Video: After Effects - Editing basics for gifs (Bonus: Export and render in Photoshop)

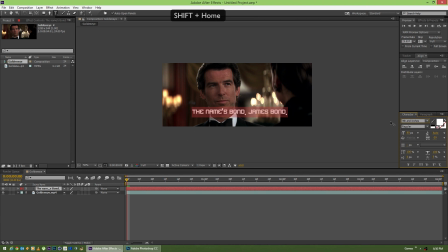[4:06]
If not, some standard ones that work pretty well is Franklin Gothic. Impact is also very good. One I just got the other day, Garmin Classico, is a very nice one. Bank Gothic is a good, elegant one. For this example, we're going to use Franklin Gothic. Very easy to read font.
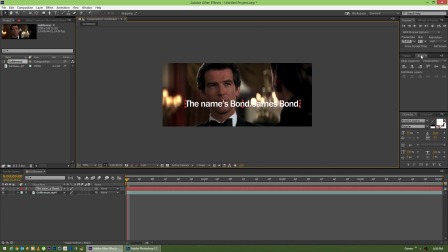[4:27]
so obviously we need to center this text so we've got a few options here under align i can do my horizontal alignments so i'm going to align it in the middle and i've also got my vertical alignment so i'm going to throw it at the bottom and then i'm just going to up
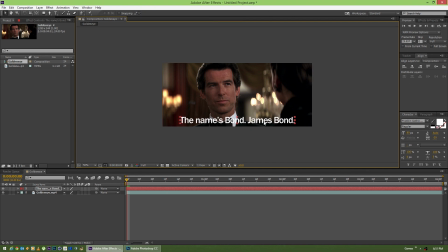[4:42]
arrow a couple of times i also like to make sure that that text layer under paragraph is set to center justified and this just helps for when it starts being extended when you add additional text it keeps that anchor point right in the middle it's
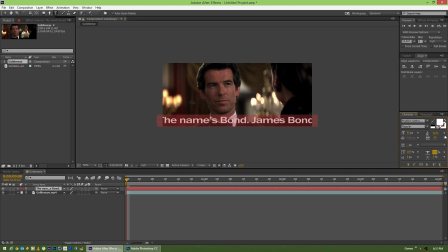[4:59]
also got a few other options you can play with some of the text you can kind of stretch it out if you want you can space the changing amount of space between the characters you can even set all caps you can set small caps italicize you could play with a whole bunch of stuff over here just to tailor it more to the footage that you're editing so in this case I'm going to go
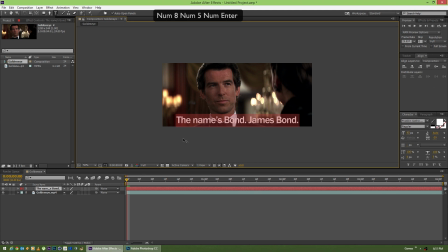[5:18]
with about 85 font size it's about a good height from the bottom. Now since I don't really care about these outline guides, I can hold control shift H and hit that and that'll toggle this little guide UI element here.
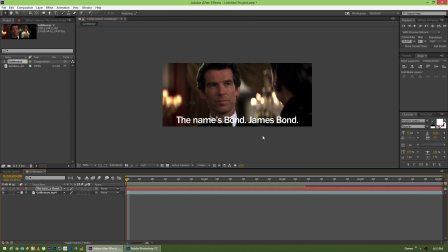[5:35]
I just think it's easier to see what we're doing when we don't have that in our way. Now the first thing you'll probably notice is that it's difficult to read some of these words around the white
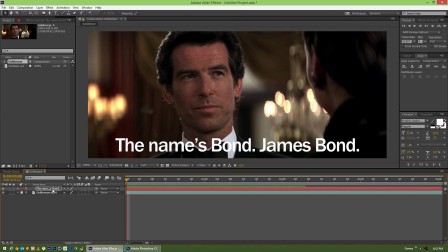[5:43]
background area such as this collar and that's why we're going to want to come up here,
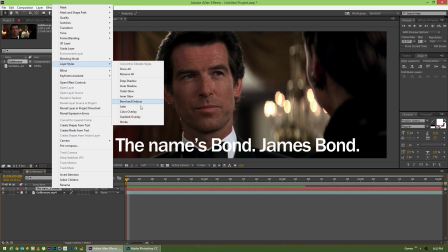[5:48]
right click on the layer, go to layer styles, and press stroke.
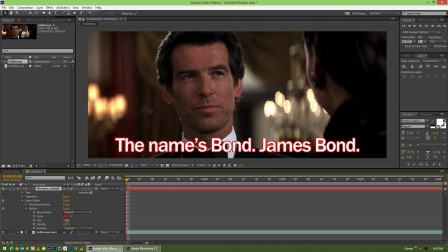[5:52]
By default it's going to show up red, so I'm just going to twirl down the stroke attributes and switch it to black. Now for the size, we don't want to make this too big because it will become distracting. This is simply just a little extra style element to make it more readable.
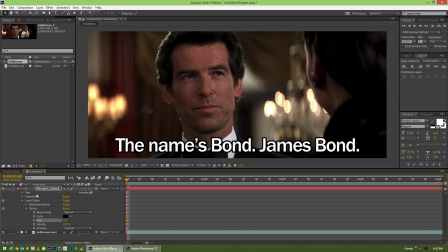[6:06]
So in this case I think I'm going to go with about a five. I think that looks pretty good. And we can see the difference here between turning this on and off. it just increases the readability by tenfold and I don't would say that it's necessary
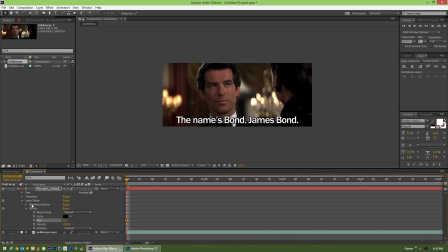[6:20]
to have some sort of either stroke or drop shadow or something to allow the text to be read much easier if you don't people aren't going
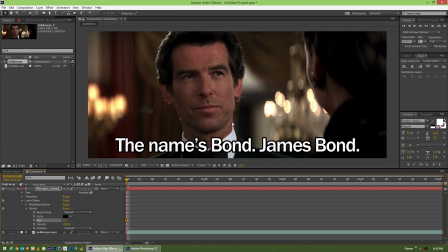[6:29]
to be able to read the text and they're not going to like the gif and then you'll be sad so that's
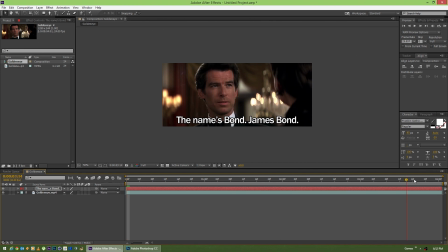[6:34]
looking pretty good the next thing we need to take a look at is, of course, trimming this down because we don't want the text to just be permanently displayed on the screen. We kind of want to have it show up as he's saying it. So let's go to the beginning where he starts to say the word the right there.
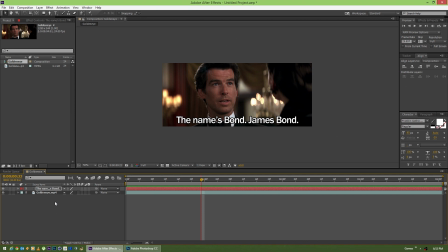[6:53]
And this will also lead us into the next section of shortcuts, which involve the bracket keys. So left bracket is going to move this layer. All right, these are all layer manipulation keys. So you can see here, if I move this the size of this layer is the full comp see on the right and then on the left
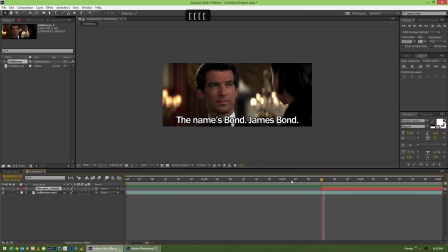[7:13]
so as I keep clicking the left bracket it's going to keep moving this now I can click the right bracket it's going to set the end spot for it the width is still the same it's still very large but this is going to set where it starts and ends alternatively
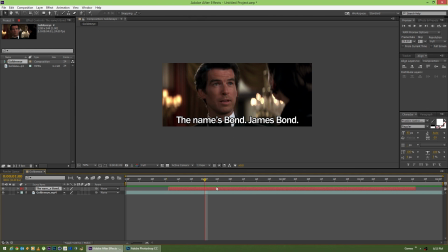[7:28]
if I hold alt and press the bracket it's actually going to trim to that spot so I can keep trimming this on either side the beginning of the end. So if I want it to be from about here I can even do the opposite of trim which is to extend it and I can go out here and do the same thing.
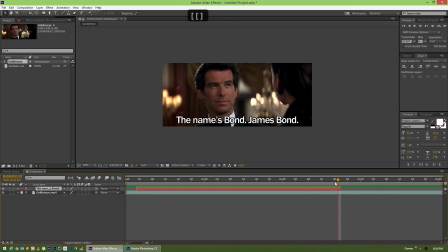[7:44]
So these are some nice manipulation keys just to kind of help you move around with your frames especially if you use this in conjunction with the page up keys you can get right to that frame you want and set the end point.
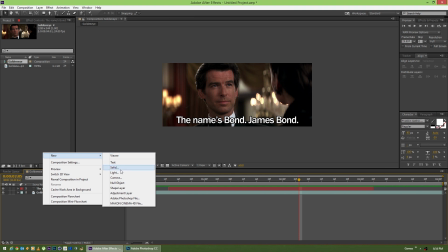[7:56]
Now where this really becomes useful is with other layers. For example if I bring in a solid layer all right He's the full size of the comp right now.
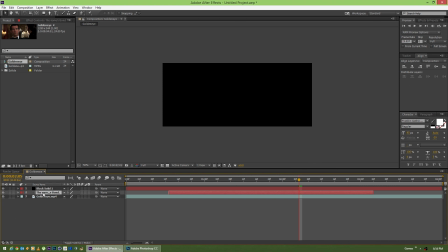[8:05]
If I click on my text layer here, two more shortcut keys are the in and out points by pressing I for in or O for out.